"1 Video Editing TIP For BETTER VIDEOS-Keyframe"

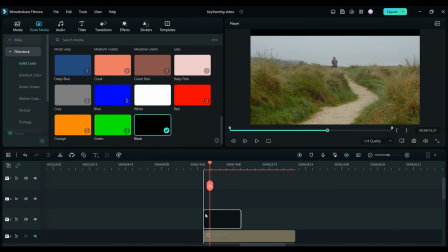So to do this, I simply placed two solid black layers on top of the clip and then moved them so they met in the middle.
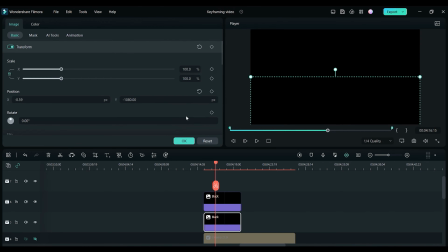I then clicked on one of the solid black layers and added a keyframe at the start.
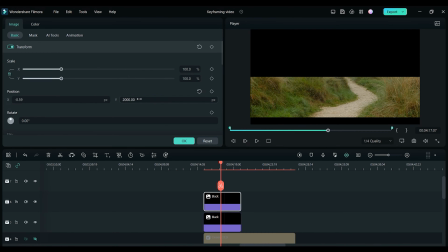Then I moved the cursor towards the end of the clip and added another keyframe, this time moving the layer upwards until it went behind the cinematic bars layer. I did the same to the other black layer, except this time I moved it down so it went behind the bottom cinematic bar.
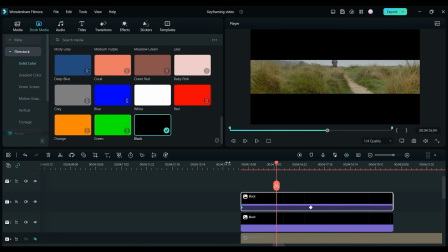And now if we play it back, it looks like the cinematic bars slowly move into position while revealing the clip below.
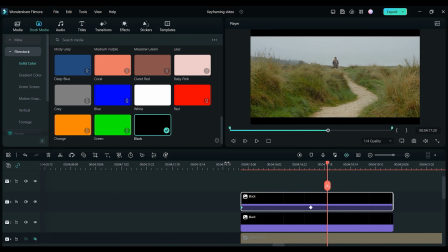Which is just kind of a cool way to start off a sequence. I also added some animation to a simple title which I placed on the timeline.
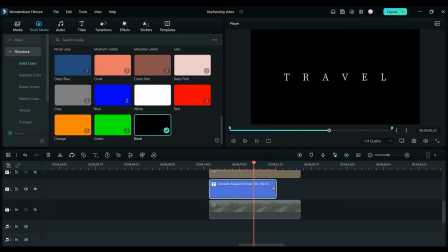I chose a title I liked which had some animation already built in,
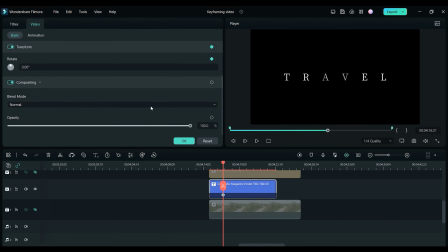but I wanted to add some more of my own. I wanted to make this title slowly fade in and increase in size and then slowly fade away at the end. So again, I did some keyframing just like I had done on the first example,
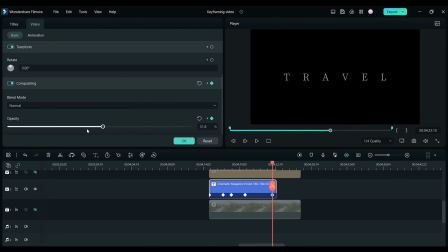and now you can see it just adds more subtle animation to the title and gives it a more cinematic feel that I really quite like.
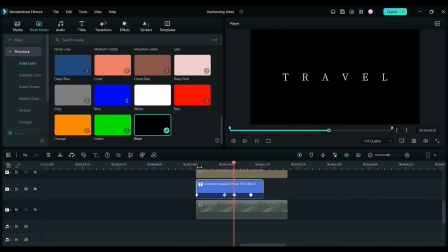It's little subtle differences like this that can really give your video a unique look.
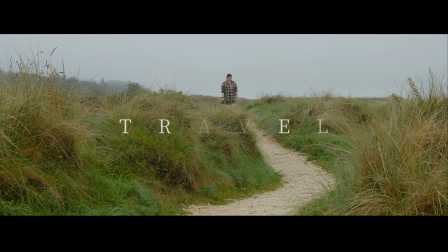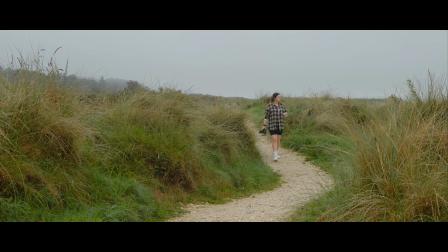So at the beginning, using keyframes can be a little daunting and you might not be sure where to use it, when to use it, or even when you can use it. But the more you do it, the more you will see other opportunities to use it in your own videos. So just play around with it, try things out, it's definitely the best way to learn.
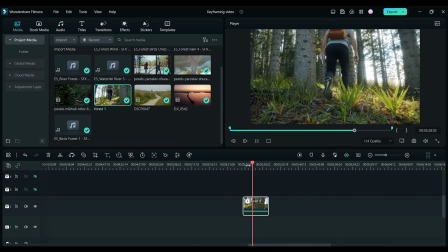So on to the next example, and this one is a little bit different and requires a lot more keyframing than the others.
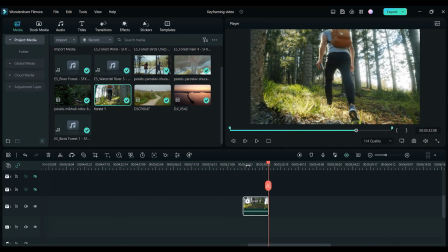I used a clip of a guy walking through the forest, and my idea was that I wanted to use some light flares to make it look like the sun was shining through the trees.
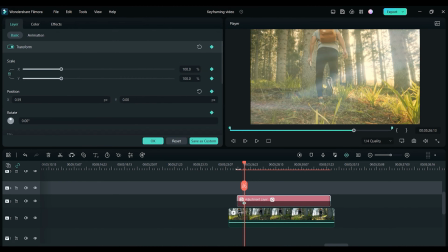I found the light flare that I liked and placed it on the timeline above the clip.
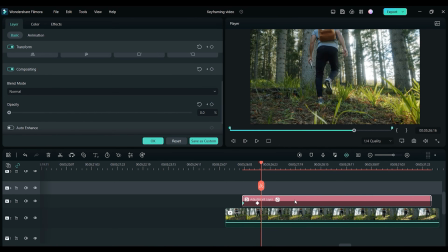To create the look of the light shining in and out of the trees, I added a lot of different keyframes across the clip,
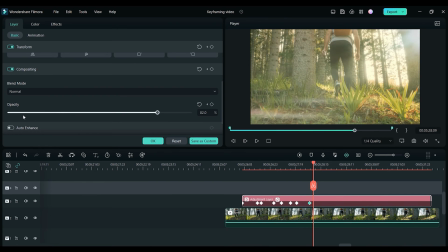changing the opacity each time to make it look like the light was going away and then coming back again,
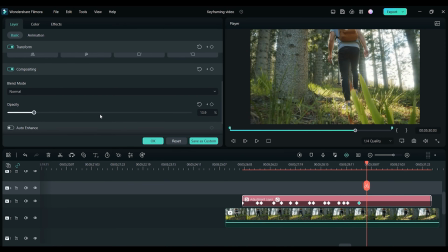just as it would if you were walking in a sunny forest.
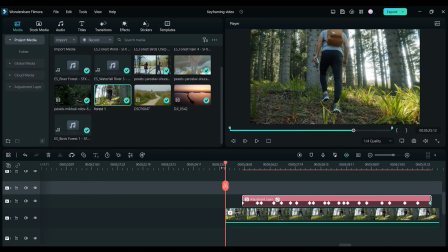This is a more creative way of using keyframes, and you could do it in many different ways depending on what you want.
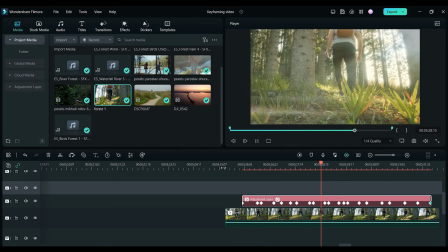And if you do it right, you can get some pretty amazing results. I actually think this one turned out quite well.
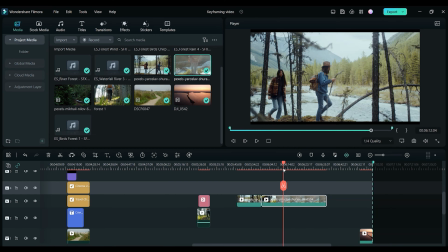Okay, so on to the final little mini cinematic sequence where I used keyframing in a few different ways.
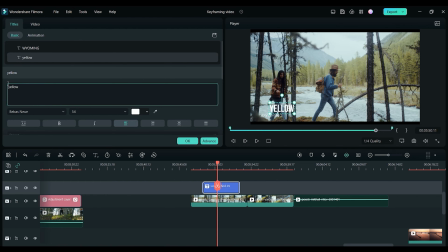So first of all, on the first clip I wanted to add a little lower thirds title to display the location. Now obviously Filmstock has many animated titles, but if for some reason you can't find one you like,
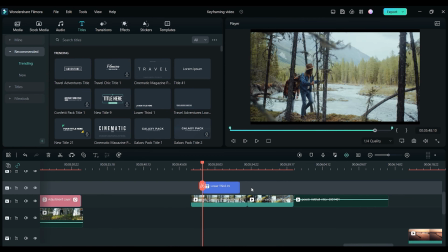or you just want to animate it slightly differently, then you can do something like this.
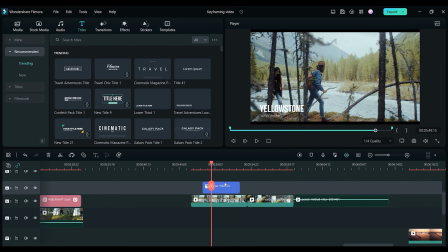I chose a very basic title, placed it on the timeline, and now it's time to animate the title the way I want to.
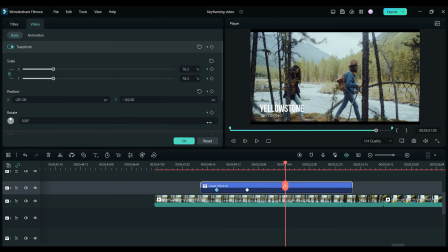I first added some keyframes to the text layer, one at the start and one at the end,
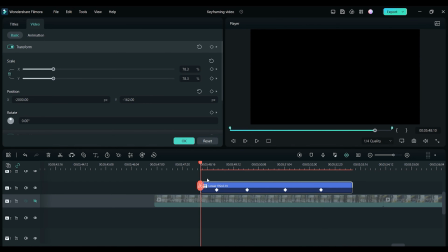which would make the title move from left to right at the bottom corner of the image. So essentially the lower thirds title appears from the left hand side of the screen, and then also leaves on the left hand side of the screen.
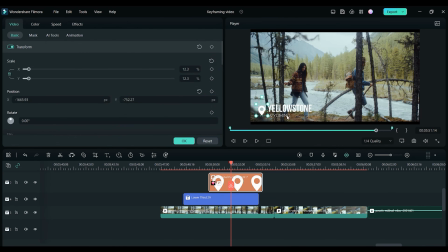I then wanted to add something a little bit extra, so I included a location marker. I animated this too by adding a few keyframes. One would affect the scale and one would affect the rotation of the icon.
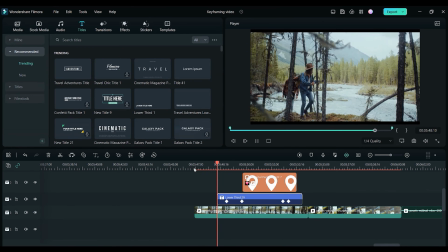And I think it turned out quite nicely. It's just a clean, minimal lower third title with some extra animation which just gives it a more professional look.
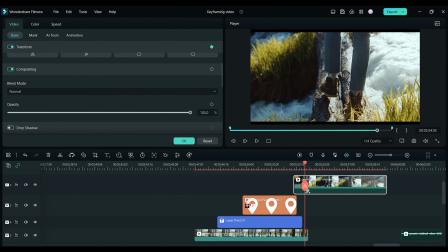To transition to the next clip in this sequence, I added some keyframing which would affect the opacity of the second clip,
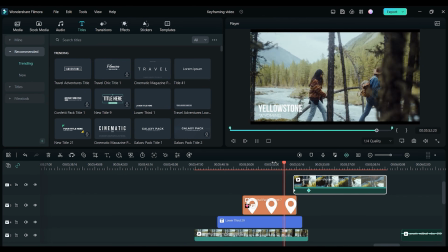and it just simply allows one clip to slowly fade into the next clip. This is just a quick and simple transition using keyframing.
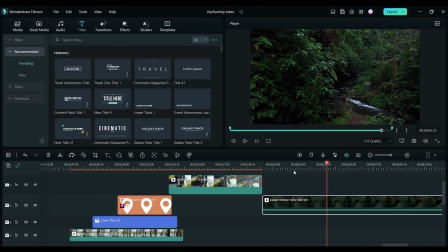And then onto the last clip in this sequence, and I wanted to make it feel a bit more dramatic, just like I did in the very first clip in this tutorial.